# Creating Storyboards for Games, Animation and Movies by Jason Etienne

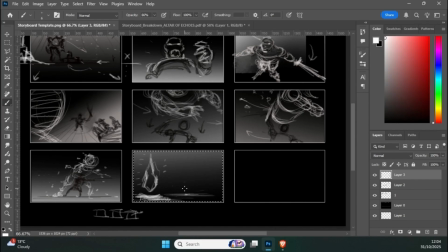We'd have something like, if that was the horizon line here, then we'd have something like this kind of going on using and of course you can look at my video that I did on perspective to get more of an idea of like how you can approach this.
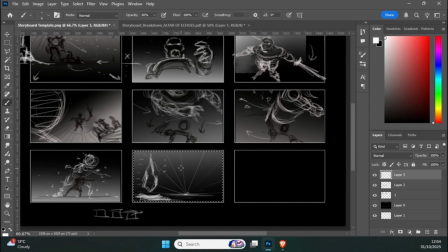But we've kind of got this vanishing point on the horizon line, and then we've got, and obviously the character is going to be above. If this plinth is going to be, let me just illustrate over here. So if this kind of altar, let me just take that away.
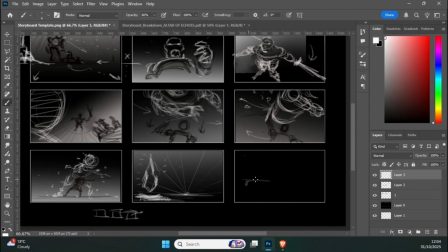So if the altar is, say, something like this, right? And like there's the ground and there's the floating crystal.
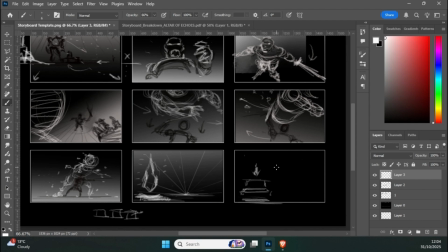Our character is probably going to be, it could be a bit, I mean, this could be very, very large, or it could be our character is going to be, if the character was, say, 6 foot, then that would mean this is probably something more akin to like 3 feet.
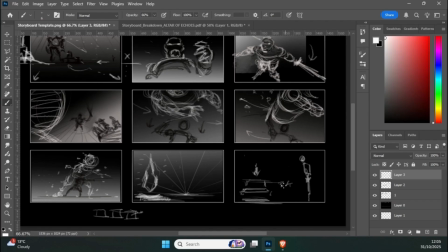And again, I think it's really important to think about scale when you're doing these things, just so everything kind of looks in proportion. That would then be probably like a foot or two over, so that could be 4 foot. So, actually that would push our character slightly further up. So maybe that'd be like 2 foot.
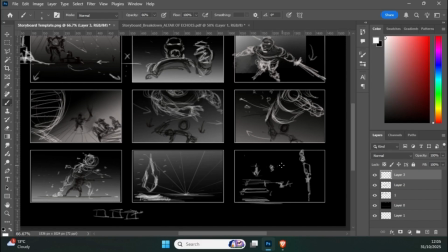That'd be like 3 foot. Not 3 foot, sorry. That could be, 3 foot and then 4 foot. And our character could be like, 6 foot, something like that, coming into the scene. So with that in mind, the character's going to be
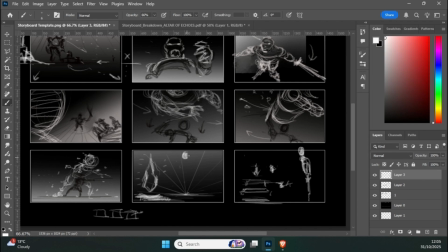maybe like the top of the screen for the time being, and then sort of walking towards sword in hand, because our character still doesn't know that they're out of danger, right?
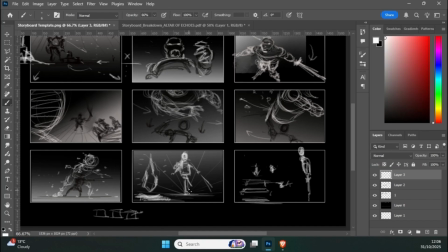So there could be anything. So they always want to kind of be, on guard. And then we have the character kind of approaching. So they're now approaching the crystal. Okay, so that's the general idea there.
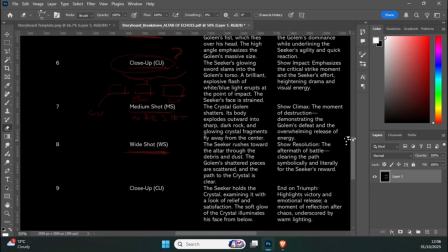And then we come to the final frame, which is the close-up.
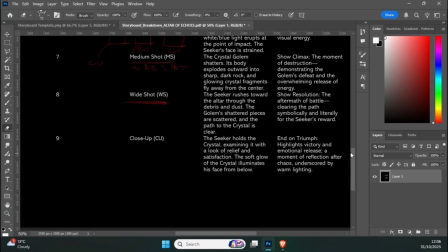And we've got the seeker holds the crystal, examining it, and showing sort of relief, satisfaction. So that could be potentially like although it's a close-up, I would also go with something like a slight low-angle close-up.
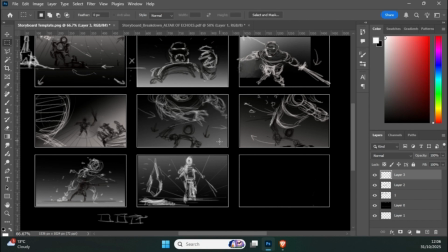So what I mean by that is we've got our scene here. So this could be, again, something like,
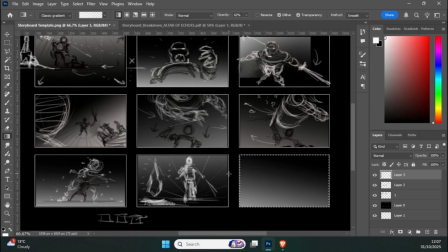well, lit from above because the energy of this crystal. But we could show it as something like, crystal is kind of like, we've got the character.
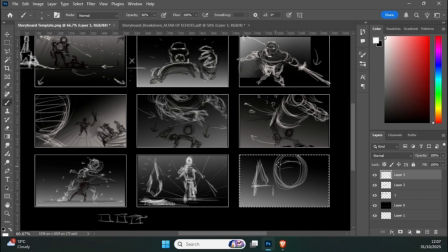I think it's really important to have the character's face. So we can have the character's face looking down. So again, this is playing with scale, right? So just like the character and the scale that we were using in these scenes, now it's flipped.
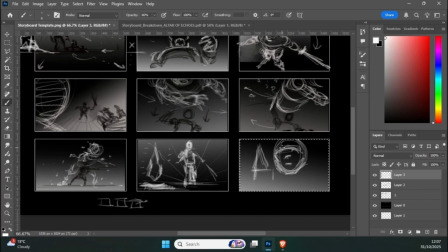Now also the character is now dominant, because it's also emphasizing like the character has at least won this part of the story, and it's showing them as being the triumphant and sort of powerful.